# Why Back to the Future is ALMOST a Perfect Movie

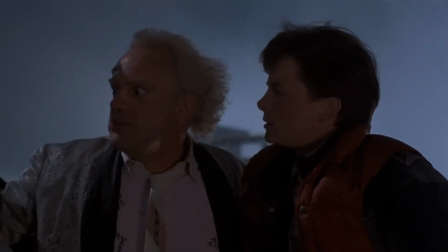(4:07)
This is a detail so small that it is almost at Easter egg level, but it again adds value to the film.
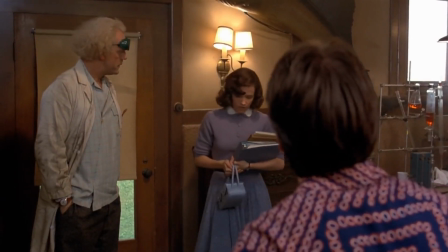(4:13)
It not only adds an amusing reward for viewers who have been paying attention,
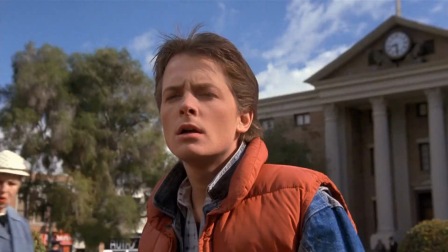(4:17)
but it also adds consequence and foreshadows the effect that Marty has had on the present due to his time travel adventure.
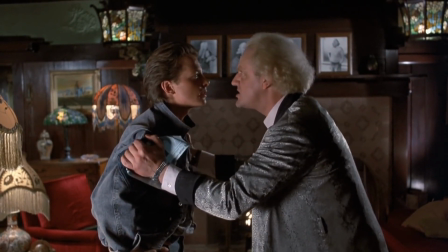(4:23) Anything you do could have serious repercussions on future events. Do you understand? Yeah.
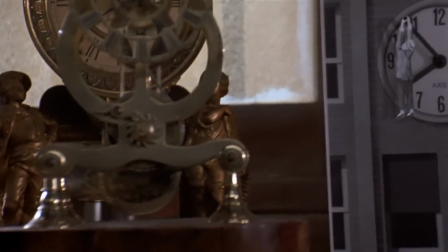(4:31)
Okay, now on to a bigger example, the clock tower.
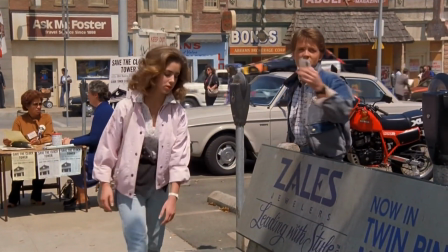(4:34)
The clock tower is first set up in a comedy beat and part of a recurring gag where Marty and Jennifer are constantly interrupted whenever they're about to kiss.
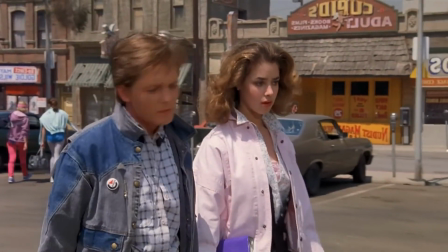(4:42)
But the scene delivers so much that it is vital for the rest of the film. Let's have a look.
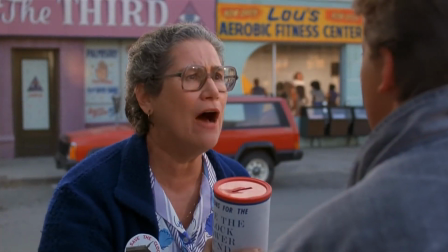(4:47) Save the clock tower! Save the clock tower! Mayor Wilson is sponsoring an initiative to replace that clock.
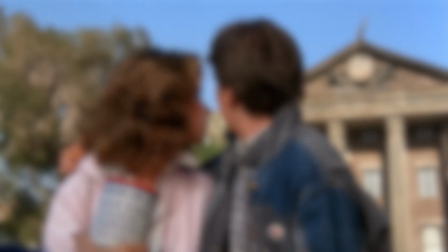(4:55) 30 years ago, lightning struck that clock tower, and the clock hasn't run since. Thank you.
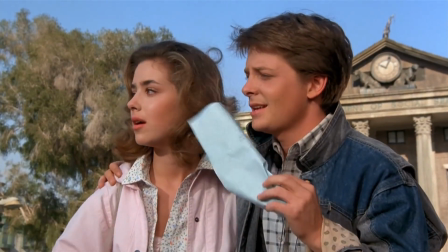(5:00) Don't forget to take a flyer. Save the clock tower! Where were we?
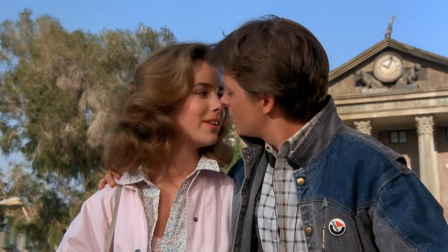(5:08) Right about here. Jennifer!
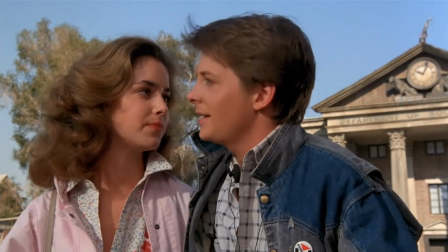(5:10)
So this scene has just given us our comedy moment, it's provided justified exposition about the history of the clock tower,
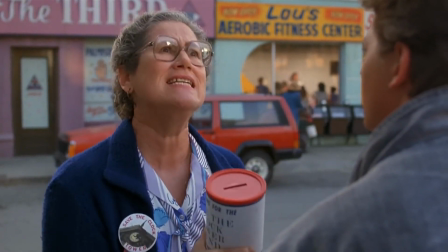(5:17)
and has given Marty the key tool he needs for later on, the flyer that contains the information that Doc needs about the lightning bolt.
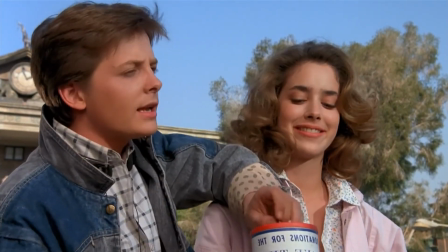(5:25)
The scene sets up the method by which Marty will return to 1985, but it also sets up his motivation to return.
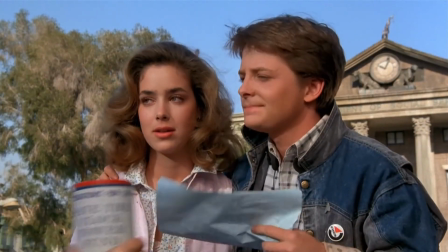(5:32)
Remember, he first pulls the flyer out of his pocket when he is making an emotional appeal to the Doc to get him back to Jennifer.
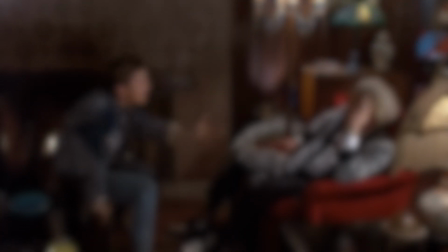(5:39) Stuck here. I can't be stuck here. I got a life in 1985. I got a girl.
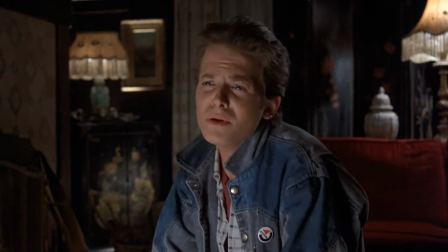(5:44) Is she pretty? Oh, she's beautiful. Look what you wrote here, Doc.
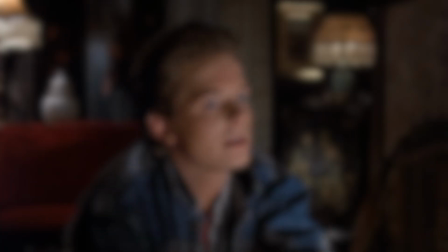(5:49) I mean, that says it all. Doc, you're my only hope.
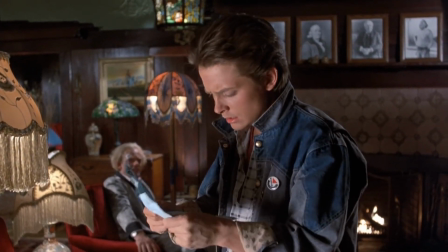(5:55)
The clock tower scene's main goal is to deliver a plot-based setup, but it still builds the characters at the same time.
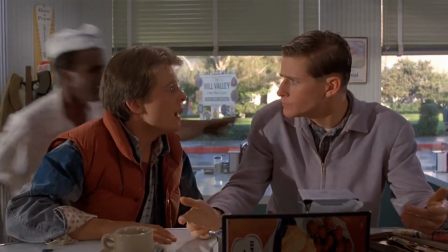(6:02)
And as a nice little bonus, it also sets up the character of Goldie Wilson, who has a fun little role later on.
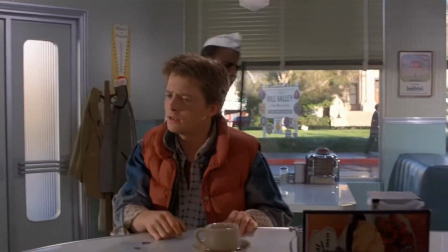(6:09) Man, Goldie Wilson. I like the sound of that.
This one scene is brilliant in how much it's able to achieve.
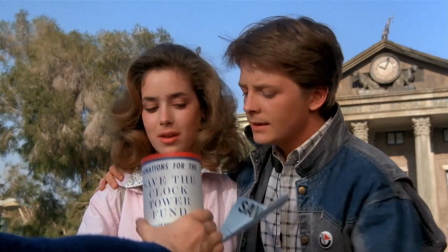(6:17)
It's an extraordinarily efficient setup as it is, with not a single line wasted,
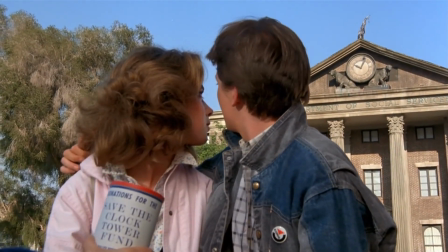(6:22)
but what's really remarkable is how cleanly they're able to hide away all that story wiring under a scene that's just entertaining in its own right.
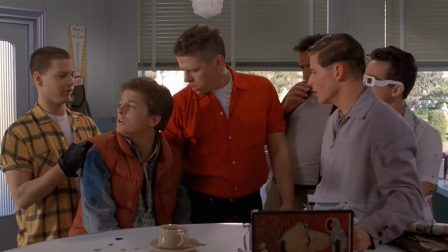(6:29)
It's expert stuff, and to be honest, the film is full of examples just like it.
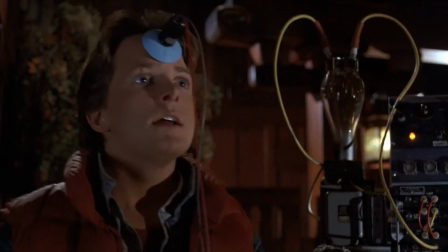(6:34)
I just wanted to highlight this scene because if you take out these few minutes from the film, none of the rest of it makes sense.
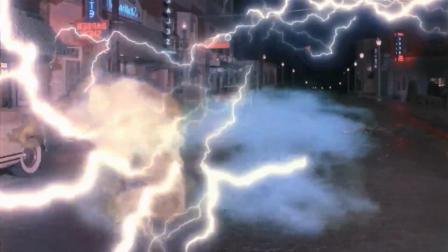(6:40)
But you would never know this in a first viewing. It's really excellent stuff. It's like Doc's Yeah, always I saying. know.
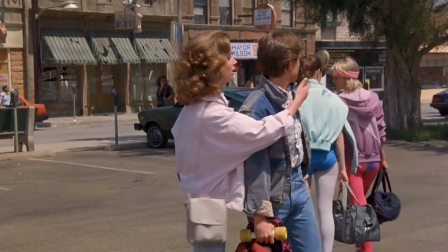(6:46) If you put your mind to it, you can accomplish anything.
Now we can move on to the character example.
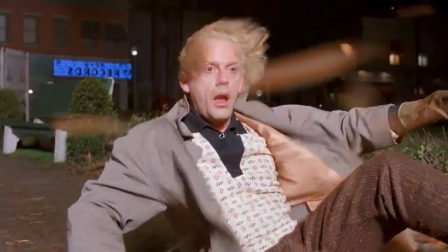(6:52)
This would all technically be defined under character development,
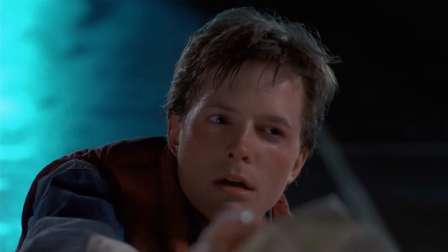(6:56)
but to me it follows the same principles of setup and payoff, just on a longer time scale and with more layering and repetition.
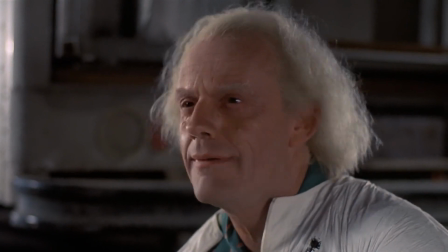(7:03)
So I feel it's worth mentioning in this video, as you can see how far these principles can be taken if you practice them often enough.
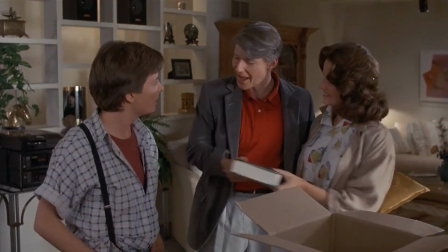(7:10)
There are lots of really good character arcs in this story. Marty's desire to prove himself was a strong contender for the subject of this video,
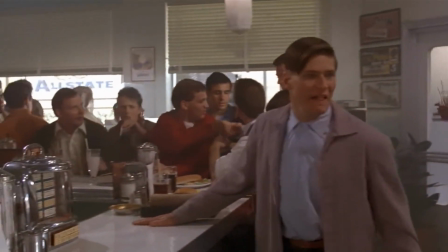(7:18)
but I found myself more drawn to George's arc, as it really served as the beating heart of the film's emotional climax.
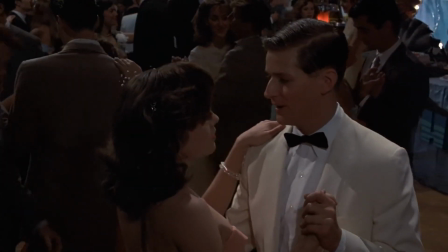(7:25) George, aren't you gonna kiss me? I don't know.
George McFly is a loser.
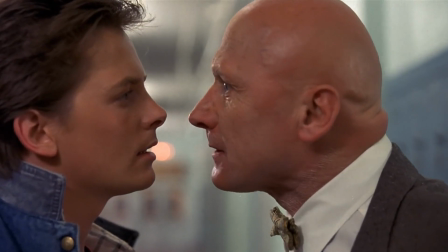(7:33)
Even before we see him, we are told that he's a slacker, and that no McFly has ever amounted to anything in the history of Hill Valley.
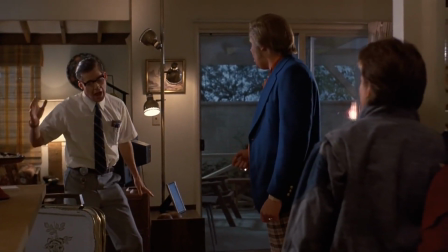(7:40)
In his introduction scene, he is portrayed as a spineless pushover, frustrated, repressed, and hopelessly nerdy.
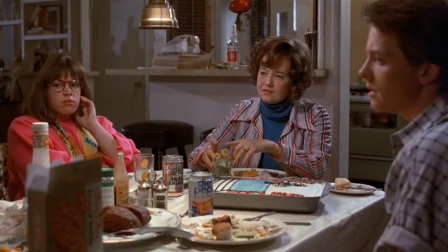(7:47)
Marty is disappointed in him as a father, Lorraine is disappointed in him as a partner, and George seems to know and struggle with all of this.
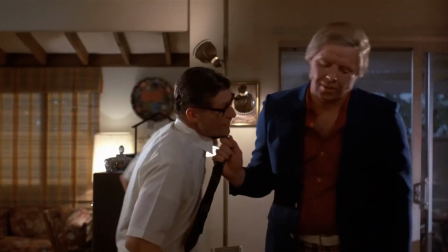(7:56)
We're shown him pushed around by Biff, setting up the conversation structure for payoff later,
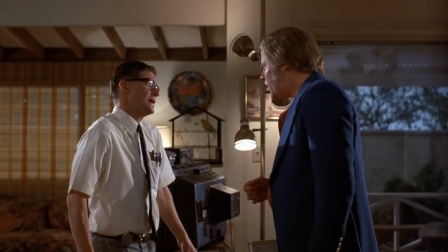(8:01)
and then he tells us his problem very directly and very sorrowfully.
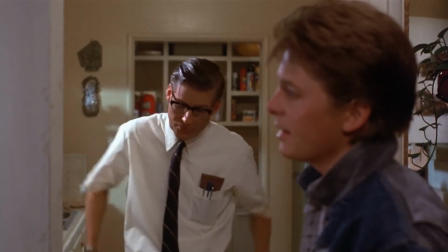(8:06)
It's clear from his confession that there's more to George as a man, and that he wishes he could be better.
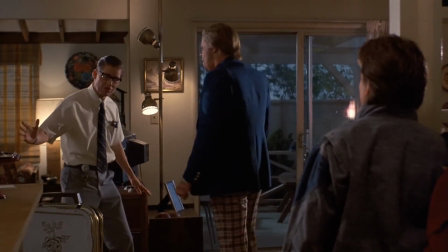(8:11)
This sets up his character for a redemption arc.
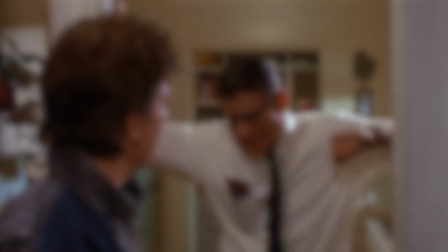(8:14) Biff just happens to be my supervisor, and I'm afraid I'm just not very good at confrontations.
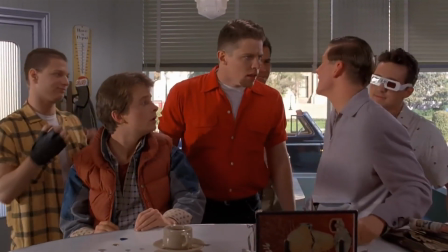(8:23)
George's reintroduction in the later part of the story is particularly well done. Marty sits right next to him in the diner without knowing, and we, the audience,
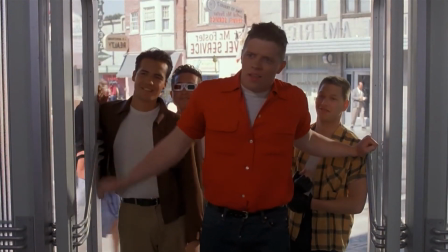(8:32)
are none the wiser until Biff walks in and father and son share the same reflexive movement, cluing us in.
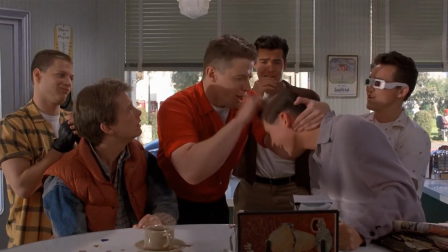(8:38)
We see the payoff to the earlier conversation as it follows the exact same structure and phrasing,
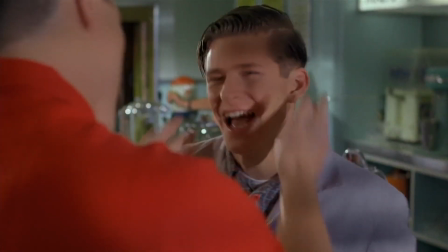(8:43)
and we as the audience realise, oh my god, this same thing has been happening for 30 years.
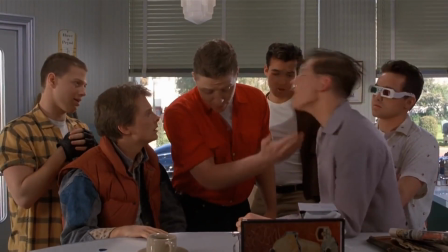(8:49)
It's a powerful payoff, as it shows us so much without needing to explicitly lay it all out in dialogue.
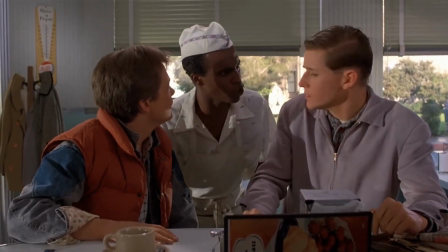(8:56)
Goldie Wilson makes his appearance next,
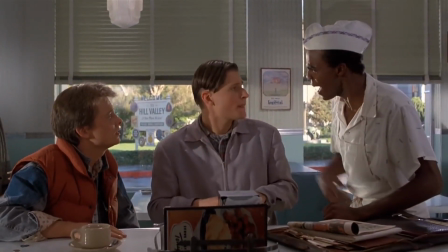(8:58)
paying off his setup from earlier and also giving George advice to stand tall and have some respect for himself, which George waves off.
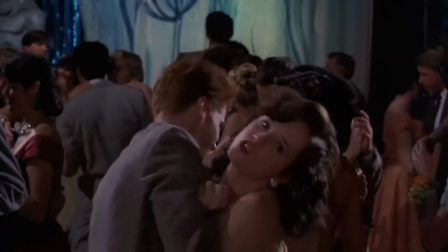(9:07)
George struggles with his lack of confidence throughout the whole rest of the film, despite Marty's attempts to embolden him.
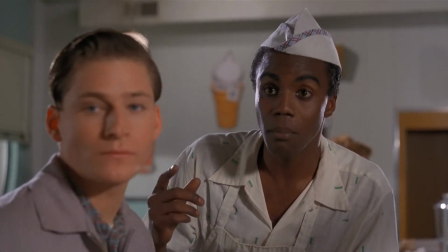(9:13)
Just like with Goldie, it seems he's heard all this advice before, but it clearly doesn't work coming from an outside source.
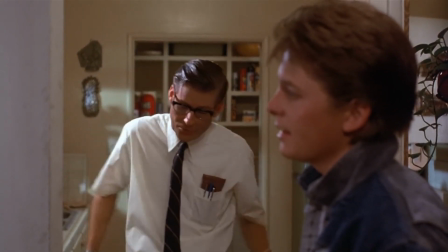(9:19)
He will need to discover his strength for himself.
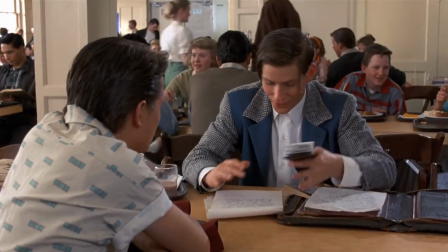(9:25)
Marty gets a moment of connection with George later at school, when he realises his father writes sci-fi stories.
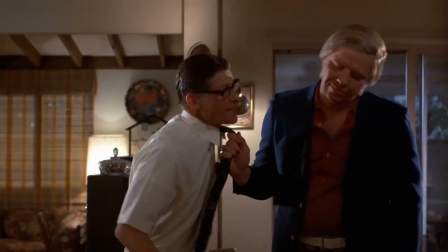(9:31)
And he gets a second, stronger connection straight after, when his earlier line, What if they say, get out of here, kid?
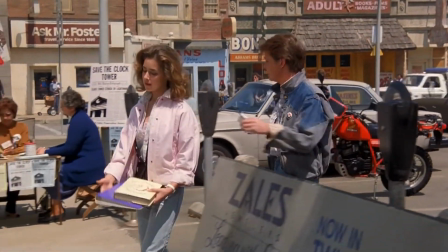(9:37) You got no future.
I mean, I just don't think I can take that kind of rejection. is paid off and mirrored by his father's same response.
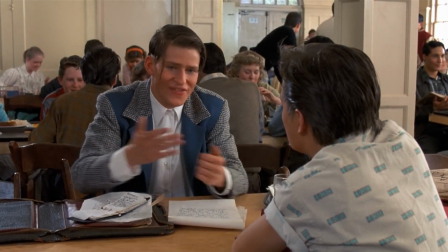(9:45) Well, what if they didn't like them? What if they told me I was no good? I guess that would be pretty hard for somebody to understand.
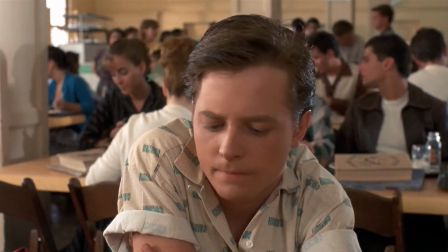(9:55) No. No, not hard at all.
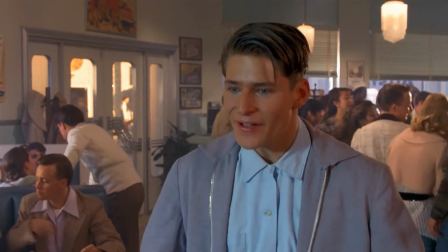(9:59)
This connection with our already likeable main character makes us want to root for George the underdog,
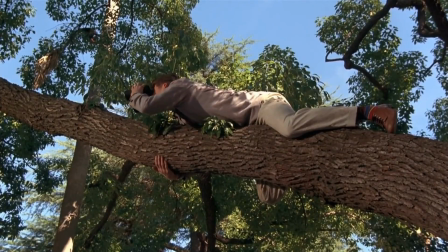(10:05)
despite some of his less savoury activities.
What was it, George?
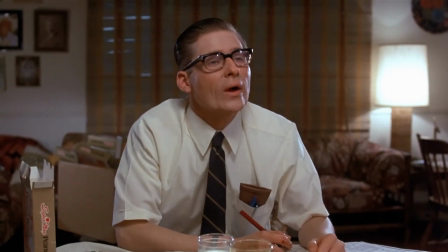(10:10) Bird watching? What, Lorraine? What?
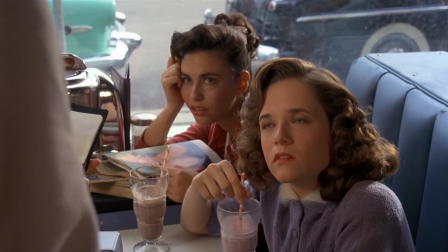(10:16)
Ultimately, George's big character payoff serves as the film's main emotional climax.
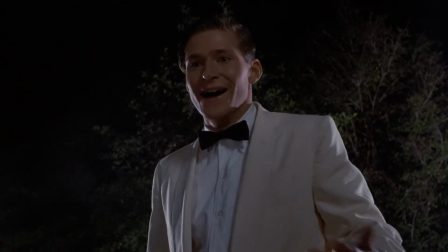(10:20)
We have known from the outset that his fear of Biff is George's most intense personal barrier,
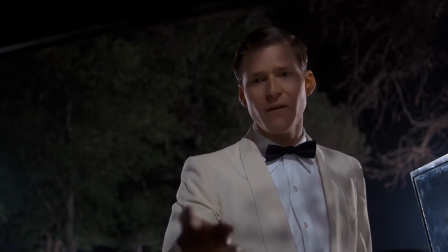(10:26)
but due to the events of the story, he is eventually thrust into a situation where his morals demand that he take a stand against him.
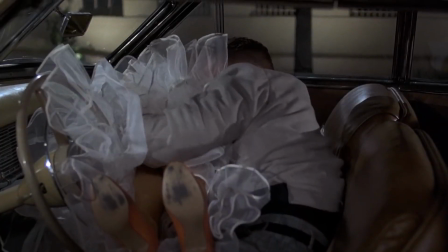(10:35) Hey, you, get your damn hands off. Oh.
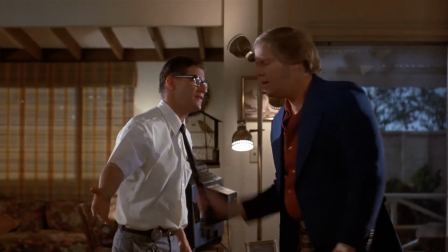(10:41)
However, strength and bravery don't just materialise out of nowhere. George is clearly terrified when he opens the car door and finds Biff instead of Marty,
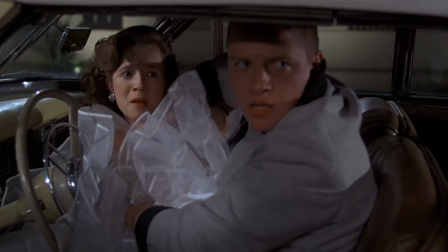(10:50)
and even after he makes the difficult but necessary decision to stand up to Biff, he's still very frightened.
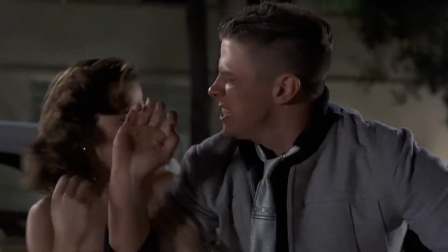(10:57)
His first attack is stiff and lacks intention, but when he's forced into a weakened position and he sees Lorraine helpless on the ground beside him,
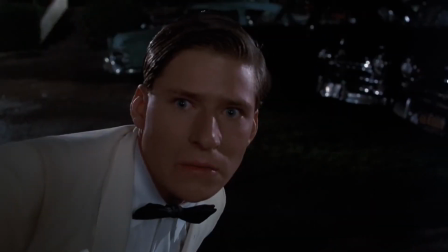(11:04)
his courage is stirred and he finally finds his inner hero.
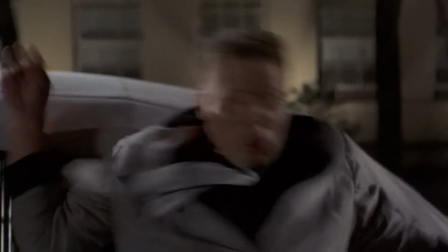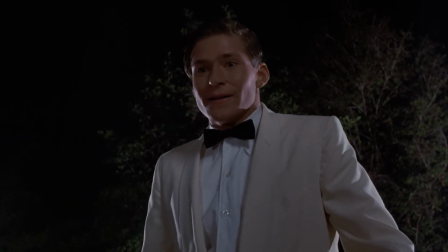(11:17)
Like everyone else, I absolutely love this scene.
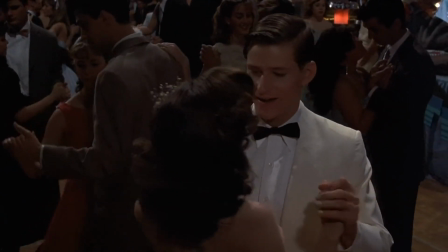(11:21)
It's so real, the stakes are incredibly high, and the light touch that was present early in their film is gone, replaced by something so much darker.
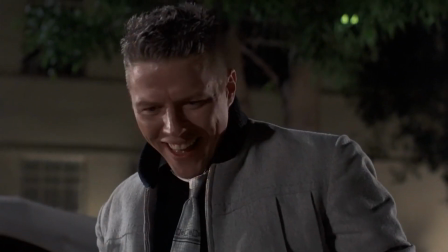(11:29)
George needs to step up to the plate here, and he does, but you can feel how much strength of will it took for him to act after being repressed and bullied for so long.
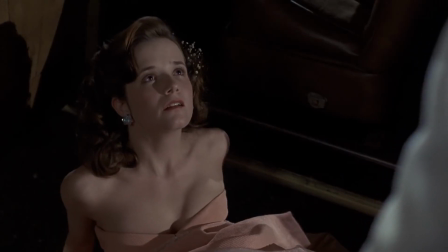(11:38)
You can really feel the genuine connection and chemistry between him and Lorraine,
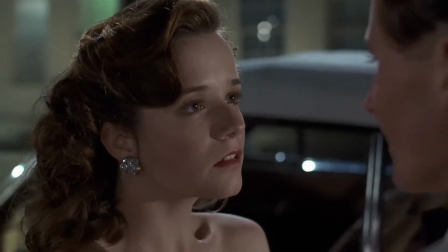(11:41)
and it makes perfect sense to the audience that the two of them would be bonded together forever after this.
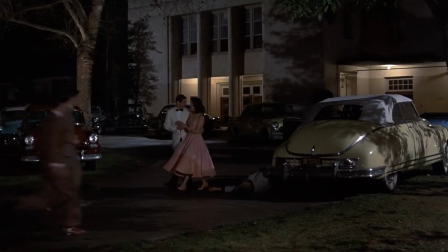(11:47)
George takes on and conquers his biggest fear, but the film isn't actually done with him yet.
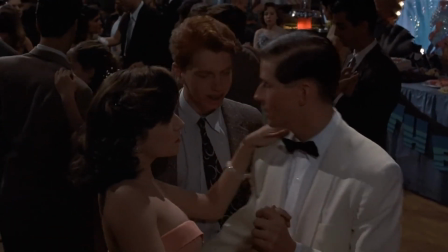(11:52)
It throws another smaller obstacle in the way, a test to see if he can stick to the new path and become the man he was always meant to be.
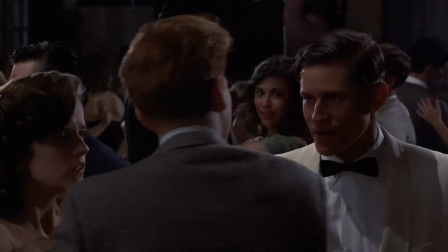(12:01) Excuse me.